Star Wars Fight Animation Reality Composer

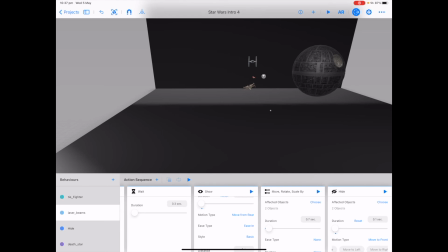12:20 It looks like some laser beams are coming at the X-Wing fighter. We'll tap play to see what we've made.
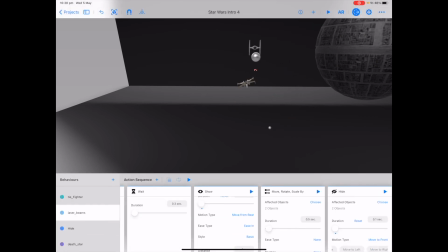12:27 So we're trying to get it to look like the TIE fighter is shooting at the X-Wing fighter, and the X-Wing fighter is having to spin and roll out of the way.
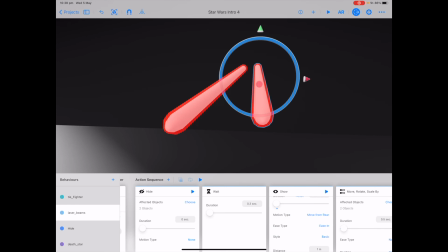12:36 For the laser beams, we've downloaded part of a lightsaber. Let's check the card sequence. We have on scene start for our trigger, and then we want our objects to hide.
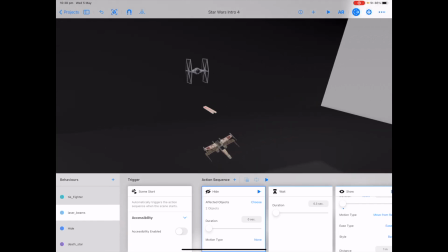12:45 As we've positioned them where our TIE fighter is going to fall down to,
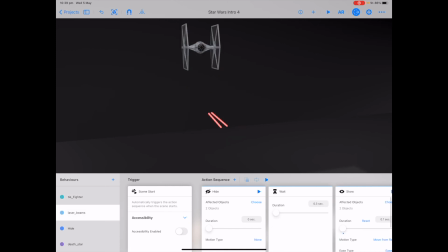12:50 we need to make sure that during this first movement, we cannot see them. So our duration is set to 0 and our motion type is to none. They're gonna wait 0.3 seconds. Our next card is show over 0.1 seconds. We've chosen both objects to be affected and the motion type is move from rear.
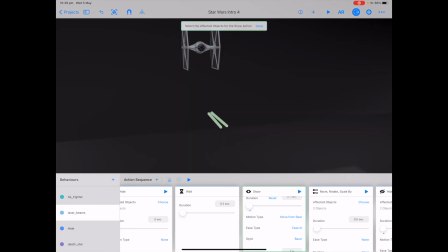13:10 If I tap play on the show card, you can see it appears to move forward like it's being shot out of the TIE fighter. The next card is move rotate scale 2. And this is where our laser beams get shot and move along towards the TIE fighter.
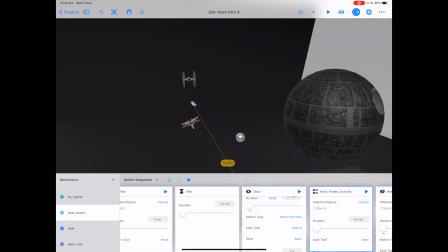13:25 And we've chosen the move rotate scale by card as we can affect two objects with this one card. We've also made sure the duration is quite quick so it looks like it's accelerating through the sky.
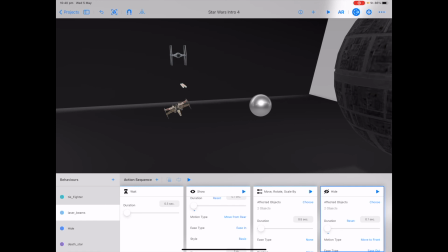13:40 And for the last card is hide. To make sure the laser beams look like they're disappearing or moving off into the distance as they're getting shot out. So we've chosen both of the laser beams for our affected object. We've got a quick hide of 0.1 seconds, a motion type we've chosen as move to front.
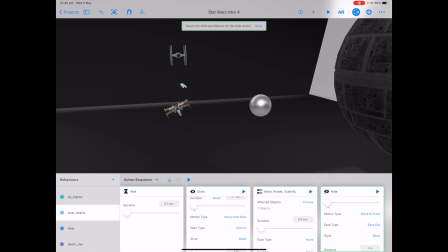13:59 Our ease type is ease out. Let's tap play to test this action sequence. To put the cards together, it's a lot of trial and error to check the duration and where everything is moving to.
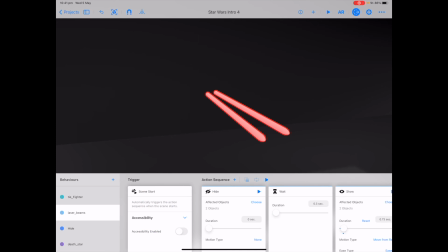14:12 The hardest part is to position where the laser beams need to start in relation to where the TIE fighter makes its second movement
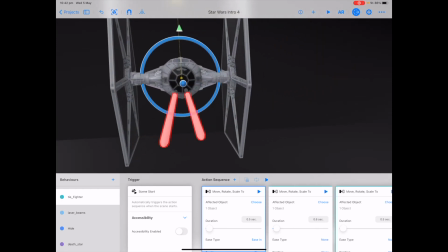14:20 and trying to line it up so it looks like it's being and then trying to line the laser beams up so it looks like they're being shot out of the
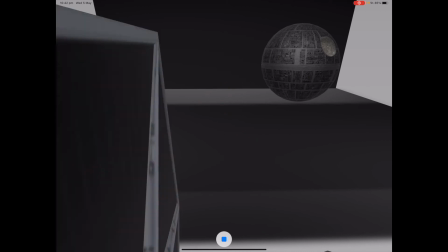14:28 TIE fighter. You can work on adjusting any of it.
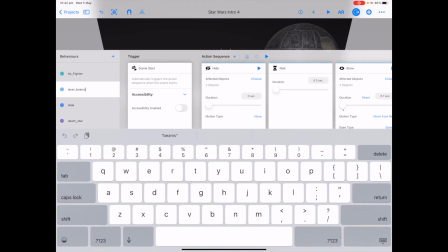14:32 You can even duplicate the laser beams to make it look like you've got two sets of laser beams coming out.
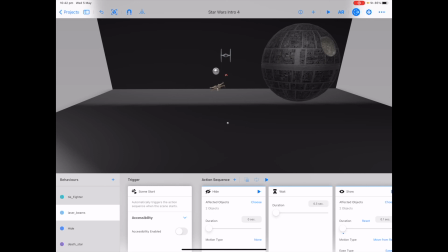14:38 Let's make our Death Star move as it has a USDZ animation on it. We've added in a behavior with our trigger card of scene start.
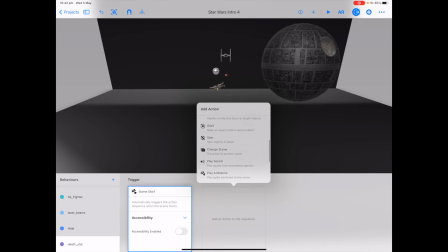14:45 On our action sequence, scroll near the bottom and choose USDZ animation.
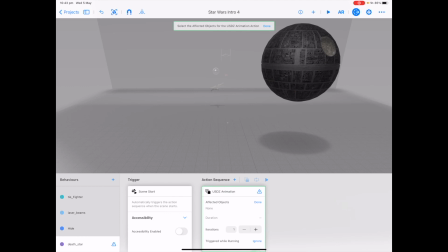14:51 Now our Death Star comes with a spin USDZ on here. Obviously, we can also choose a spin card, but let's just add on a USDZ animation to see how it works.
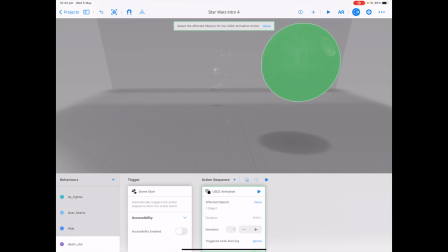15:00 Choose the affected object of the Death Star. Our duration is already quite long, and we've only got one iteration. Our iterations is how many times this animation loops through, not how many times it spins for this particular one.
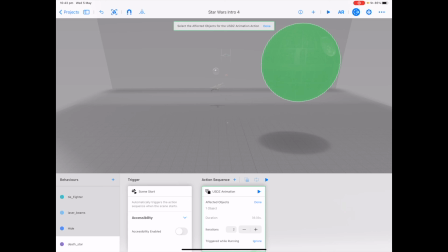15:15 If I tap plus on iterations, it'll make the time longer. Tap play on the USDZ animation card to test.
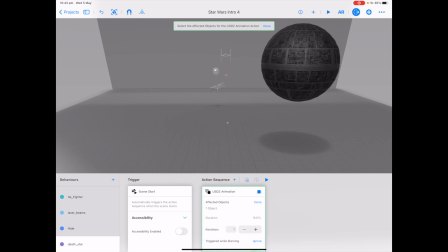15:23 And you can see it moving around slowly. Let's test all of this scene out.
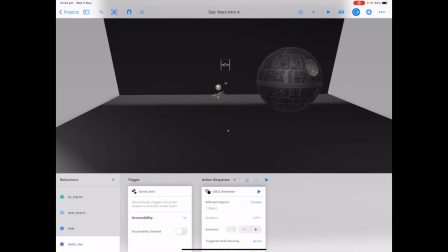15:29 So that's a bit of fun using different behavior cards, importing some external USDZ files or some external 3D assets
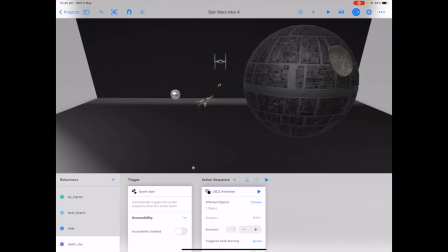15:37 and putting them all together to create a bit of a Star Wars animation.